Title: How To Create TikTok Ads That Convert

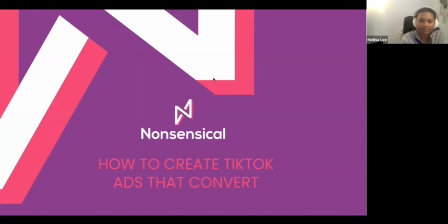4:12 you know what okay yep i'm seeing raised hands perfect great happy days let's do this go ahead sam all right okay so how to create tiktok ads that convert so we have a creative
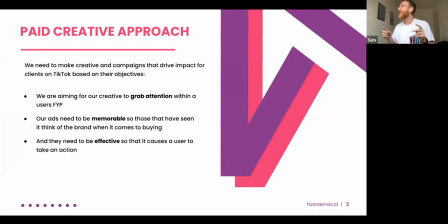4:28 approach at nonsensical we i'm really sorry there is some drilling going on next door to me so that's quite loud i do apologize but we have a pain creative approach we talk about which is our effectively our nonsensical paid source source so to get creative to actually drive impact based on an objective the three things we always think about
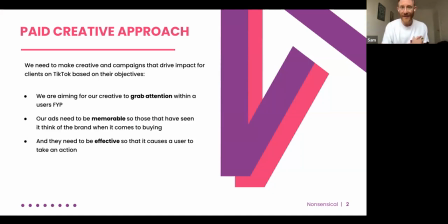4:47 creative needs to grab attention within a users for you page so you're competing with organic so how are you going to grab attention against all that type of stuff adverts need to be memorable as well so those that
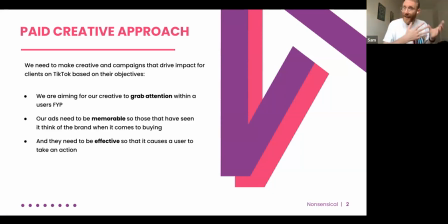5:01 have seen it think of the brand when it comes to buying they're not necessarily going to purchase immediately so it's very much about that memorability piece as well and ultimately they've got to be effective so it causes a user to take an action so if you always remember these three things it's a very good
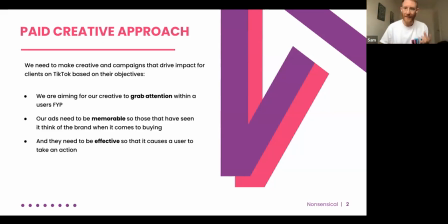5:19 starting point for how you do creative on paid specifically on tiktok
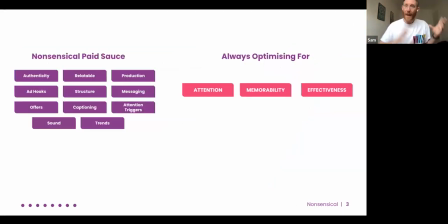5:24 so on the left hand aside this is our paid source the 11 factors we talk about when optimizing for attention memorability and effectiveness and i'm going to walk through each one hopefully doing this within within the 25 minute time limit so to kick things off
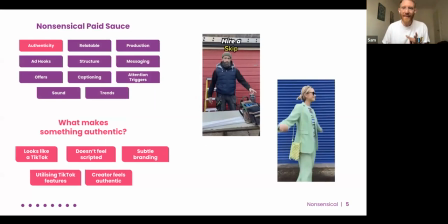5:41 on tiktok ad creative the first thing and probably the most important thing is authenticity does it look like a tiktok right
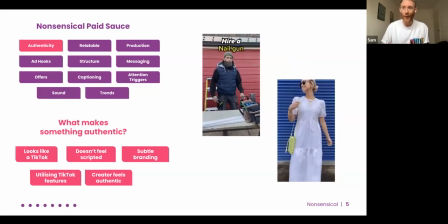5:53 you are on tiktok advertising on TikTok your content needs to look like a TikTok the age-old phrase that TikTok I've been using the entire time is make TikToks not ads now when you're making ads you've still got to think about that you've got to make them convert but you've got to make
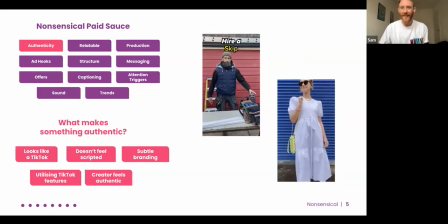6:09 sure something looks like a TikTok it might seem obvious but the amount of brands I see that literally plump on a load of animations that they've made for Facebook and chuck them on TikTok is mind-blowing it just doesn't work so you've got to make something that looks offensive it's got to be
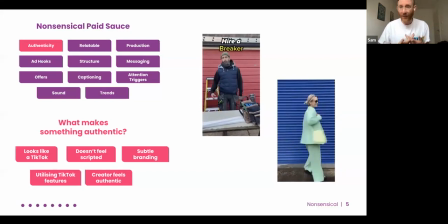6:27 very very natural so it doesn't feel like it's scripted the branding has got to be subtle in it that doesn't mean you don't put branding in it it just means it's got to be a bit more subtle and in the right places utilizing TikTok features things like green screens effects all that type of stuff and the creative the creator itself
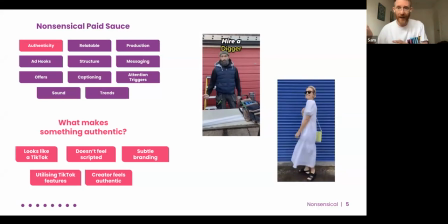6:46 needs to feel authentic to what you're talking about so we've got an example on the right hand side here which is a trade plant hire one of our clients we do some TikTok ads for all and they basically sell trade equipment so we got actual tradies to present the content they feel very authentic to the content itself
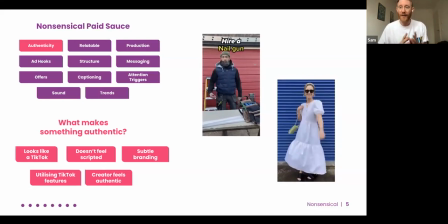7:04 so that's one of the first things you need to think about on any advertising you do does it look like a TikTok is it authentic to TikTok might seem obvious but a lot of brands missed the point on this side when it comes down to it
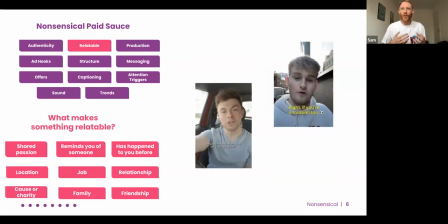7:18 and then relatability right you are trying to connect with people in the immediacy of tiktok and you don't have very much time you've got 1.5 seconds effectively to make an impression and the first things you
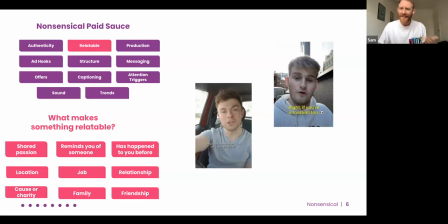7:34 can do is make sure that that tiktok you're creating that advert is relatable to somebody or someone it's not going to be relatable to everybody but you've got to find that thing that makes it relatable that you can bring out in the content ideally in the hook so a couple of examples here
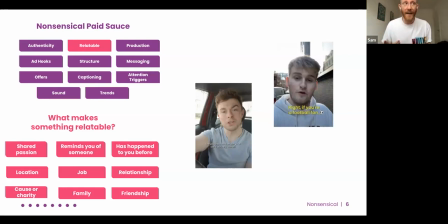7:51 one of the this is a football client we have which starts off with right if you're a football fan so great so if you're a football fan you're immediately going all right okay i need to watch this video for a few seconds at least to understand what it's about or this one here
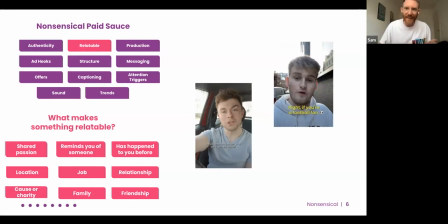8:04 which is about how much is your car worth your car owner or any interest in that you relate to it very immediately there's loads of different ways of talking about relatability passion location job family relationships what can you find in your product that you're selling